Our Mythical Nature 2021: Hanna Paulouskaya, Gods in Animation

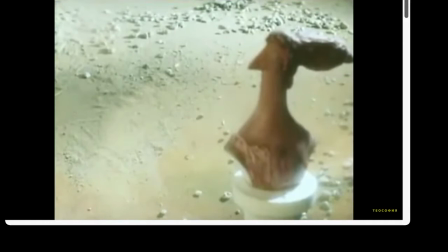[8:18]
Herakles falls from heavenly cradle and he is just moving down from black sky to earth,
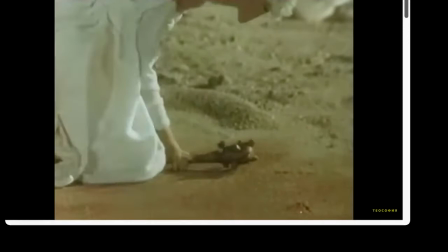[8:26]
being rescued by a centaur in this fall.
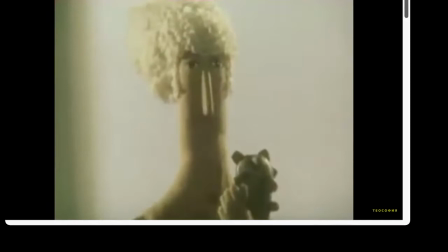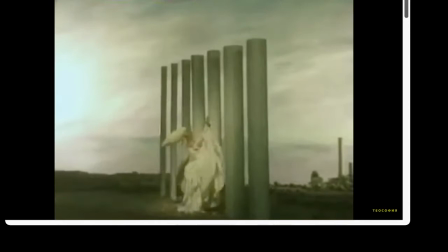[8:38]
The poem literally depicts metaphor about heaven, giving it cosmic interaction.
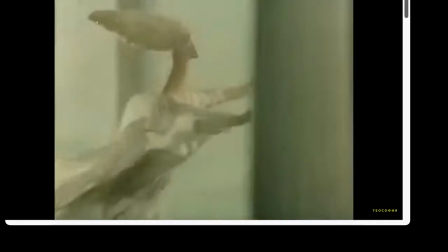[8:44]
Gods and monsters are presented as constellations, especially those of Sodium.
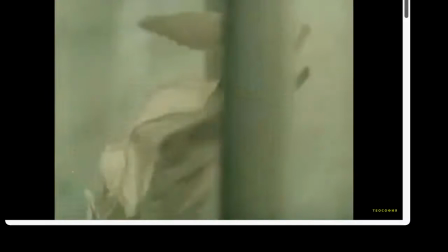[8:50]
The poem emphasizes a mixture between scientific knowledge of ancient Greeks and that
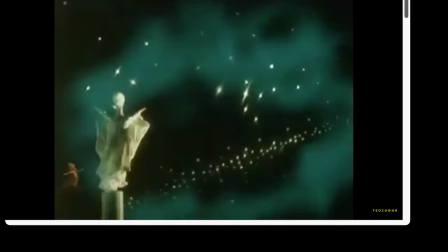[8:57]
such blender is presented in the field.
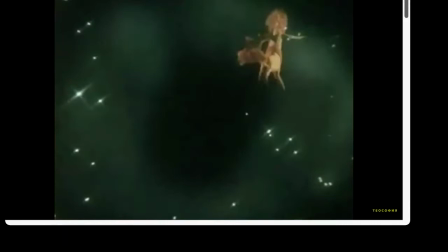[9:01]
The aim of this approach is to draw attention to astronomical knowledge and to tell and explain the myths in terms of a moral story.
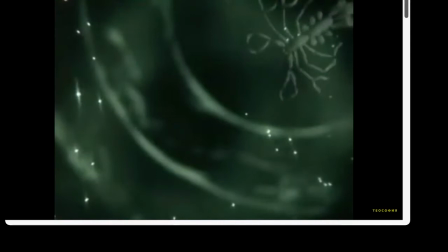[9:11]
These rhythmic poems and plastic figures emphasize Iana Drissi of the film.
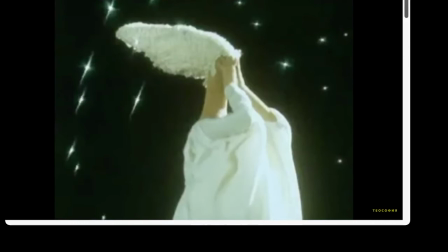[9:16]
The moral of the film is to be kind, peaceful and human.
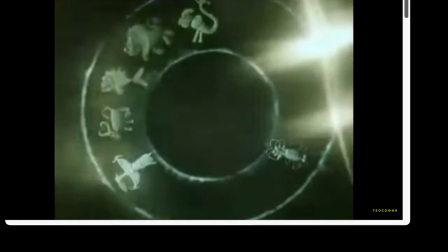[9:22]
The last verses of the poem resemble the famous hymn to the human by Sophocles.
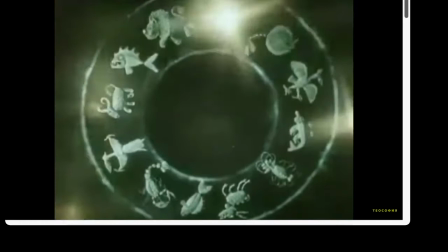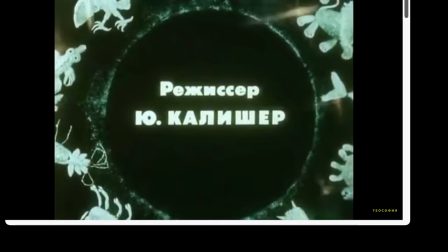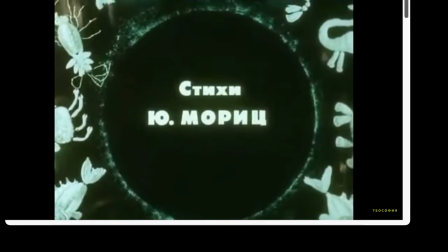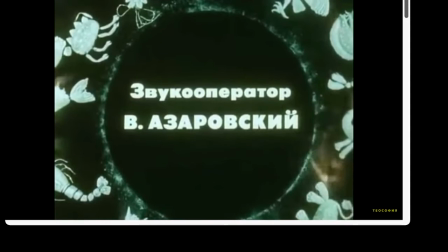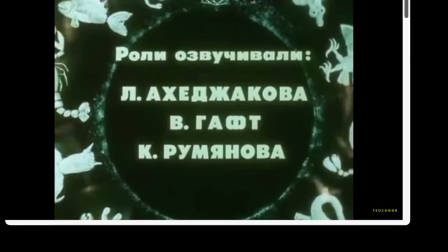[9:52] He will be a star, and now he is your hero, ancient Hellas.
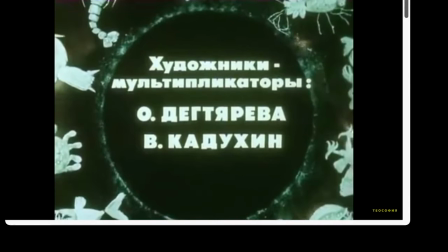[9:59] He will be stronger than your gods, he will kill your enemies, ancient Hellas.
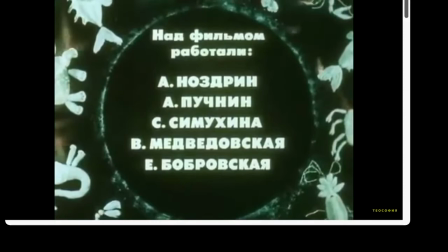[10:05] He will create miracles, the heavens will give you ancient Hellas.
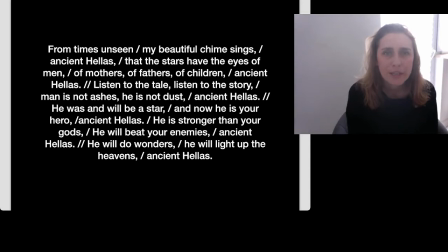But the stars have the
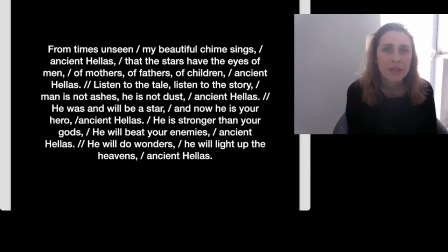[10:29]
ashes, he is not dust, ancient Hellas. He was and will be a star, and now he is your hero, ancient Hellas. He is stronger than your gods, he will beat your enemies, ancient Hellas. He will do wonders, he will light up the heavens, ancient Hellas.
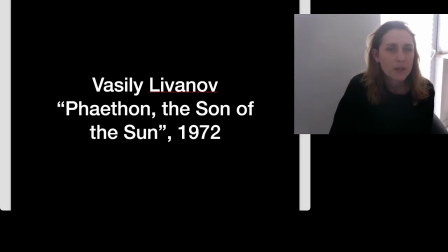[10:48]
Thus the film not only gives atheistic interpretation of ancient mythology, it proclaims victory of humans over. Connected with astronomy and space exploration film is Fyldon, The Sun of the Sun by Vasily Livanov, made in 1972.
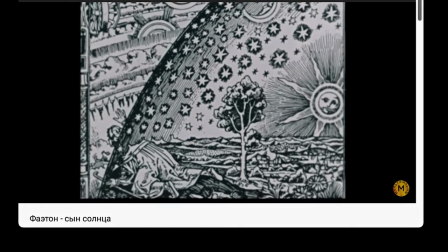[11:10]
It is a part of a series, Great Mysteries of the Universe.
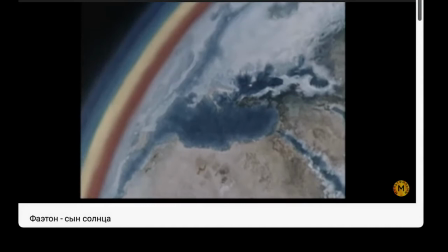[11:15]
The film is made as a drone animation, and its plot unfolds as a story within a story.
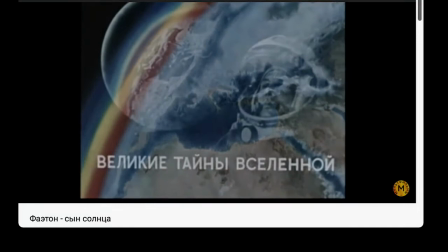[11:21]
The film starts with a lecture in a planetarium, where an ancient mystery known from the 17th century is discussed.
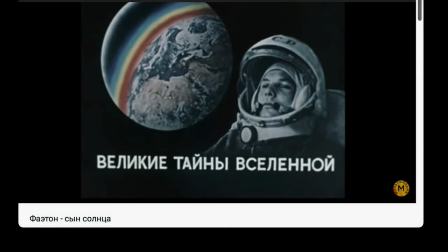[11:29]
Titius Baudet's law about spacing between the planets and the solar system is presented.
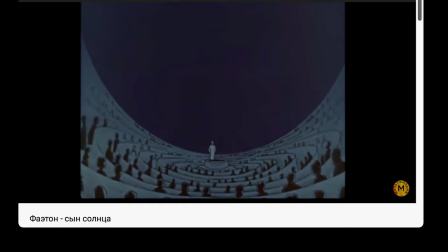[11:35]
And according to this law, a hypothesis about a missing planet between Mars and Jupiter is described, giving attention to an asteroid belt. In addition,
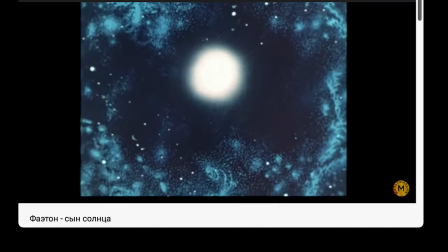[11:50]
long awaited by a transmission from a spaceport begins.
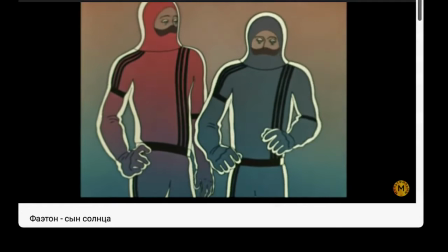[11:58]
Astronomers speak about their mission to find out if the asteroids are not part of a destroyed planet.